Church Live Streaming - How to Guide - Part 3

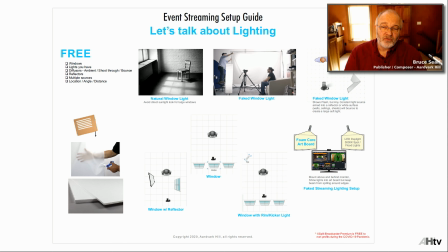12:27 But it also makes this beautiful diffused light, so if I want to go stand there and take a picture, it's all ready to go. You can get foam core artboard, and you can bounce light with that and use light fill. So here's some little lighting diagrams. Notice there's that chair, the top thing on top picture.
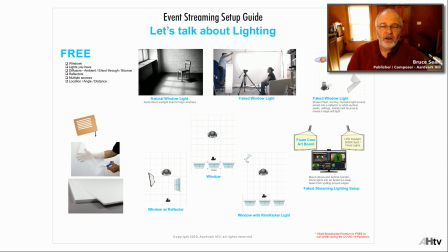12:44 There's a chair by window light. Window light has been used for hundreds and hundreds of years for portrait paintings and portrait photographs more recently, and still used today. It's beautiful, it wraps, it's soft, it's big, it's a big light source. You get close to it and you get gorgeousness. If you don't have a window, this guy faked a window.
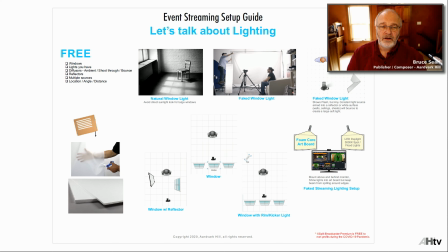13:04 I do that all the time. I set up a scrim, I run light shining through it so that it hits it, and then it diffuses it in all different directions. I don't get a strong beam, and I get a beautiful soft wrapping light. What you're seeing on me is a lot of light from different places.
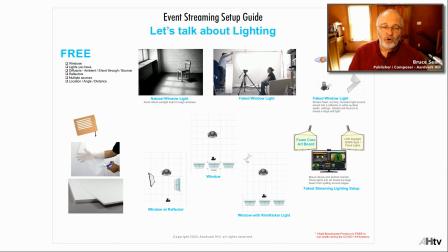13:18 It does the same thing. If I've got a lot of light sources, they're going to become more wrapping, and they're going to cover stuff up, like wrinkles. Nobody wants wrinkles. And then down below, we've got that window with a reflector.
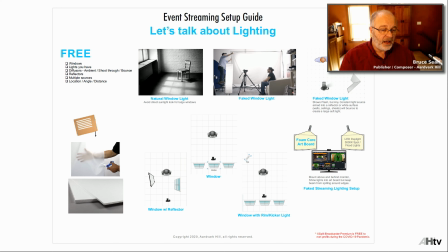13:32 So just like our scene above, both those scenes, we've got the window on one side, and you can take a white foam core and bounce some of that light to the shadow side of your subject, and then that subject's going to look really nice, and set your webcam out in front of them, right? If you've got a bigger room with windows,
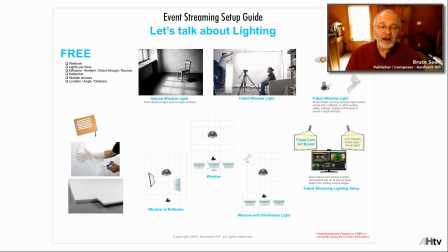13:48 bring your camera right by the windows and put your subject back a ways from the windows, and your background's going to be darker because it's further back, and your subject's going to look beautifully lit evenly. It'll be gorgeous. And if you want to add a little bit of separation, notice that on my on this side there's nothing.
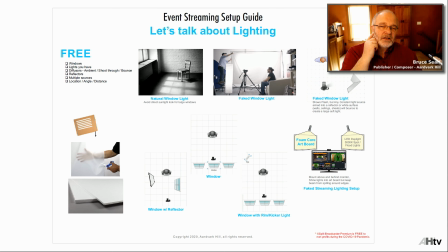14:08 It just kind of blends in with the background. But on this other side, there's a little bit of highlight around my ear and around the hair here and around my shoulder coming from that window. That's a kicker. It's a kicker light. So having that window there also shows you other things that can go on.
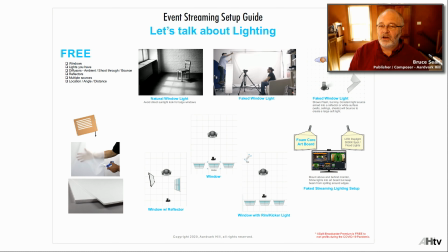14:25 I've got a little light that I turn on here when I stream, and that turns on and gives me a little bit of a kicker light on the same side. So that doesn't help. But if I had it on the other side, it would give me a kicker light on that side. So you can separate the background. That's just a little gridded spot that I stuck up there on that drawing down below where the window rim kicker light.
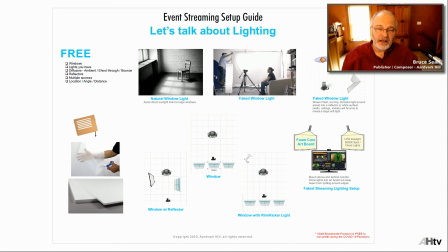14:44 You could set up a little spot. The reason I put a grid on it, and you could make a grid, by the way, out of things like toilet paper rolls. I might have shown a picture of that later on. The reason I put a grid on it is so that the light's not bare and shining directly into the lens of my camera, which will make some lens flare.
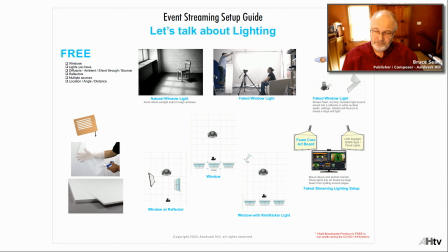15:03 And then You can even use if you don't want to go buy, I'm going to show you some expensive lights besides those other ones, the 3-pack LED panels.
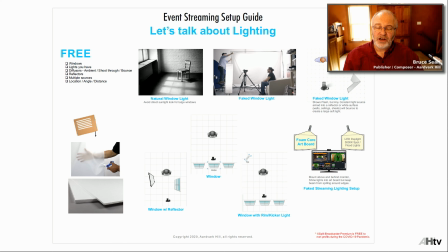15:16 You can buy some foam core boards and stick them. You could cut it in half, so you'd have 2 big foam core panels that you're sitting, up in front of your monitor, up above it, just right behind it. And then you could literally shine some spotlights at it, put them on dimmers so you can adjust
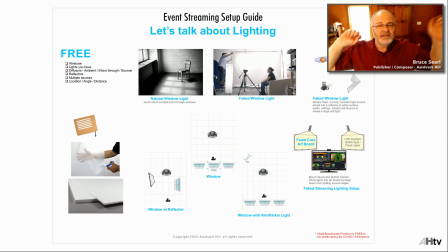15:33 them, but you could shine some spotlights, maybe get some 3200 Kelvin spotlights. Nah, not when you're streaming. They're not going to go very well with your monitor. So get some 4000 Kelvin or 5000 Kelvin LED spotlights. And that way they won't get hot or anything like that.
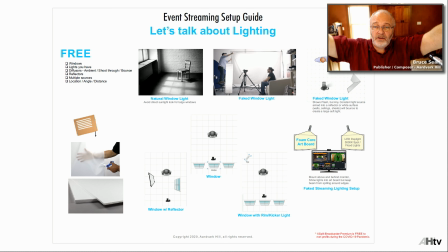15:50 And just aim them at those panels, and those panels will become 2 big diffuser soft lights, and you'll look fantastic. And you can do the same thing, put them on a stand or something, or have a kid hold them, and you can shine a light at them.
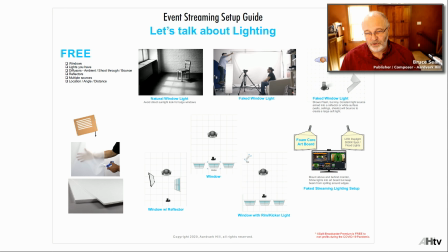16:05 They can hold the light in one hand and the panel in the other because it's light. They're going to get tired. They're not really going to do that in a real stream. But just to get an idea what you can do with it, kind of move it around like, oh, okay, I like it here. Then set it on a stand, a cheap stand. Set it on a chair. Do whatever you have to fix it. And light your subject, and they'll look fantastic.
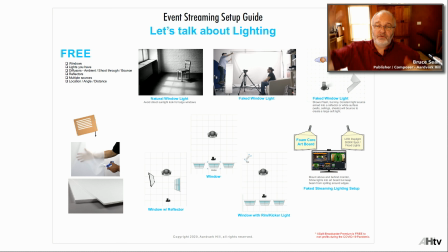16:22 And if you want it to be softer, use the full sheet of foam core. Don't cut it in half, and bounce that light.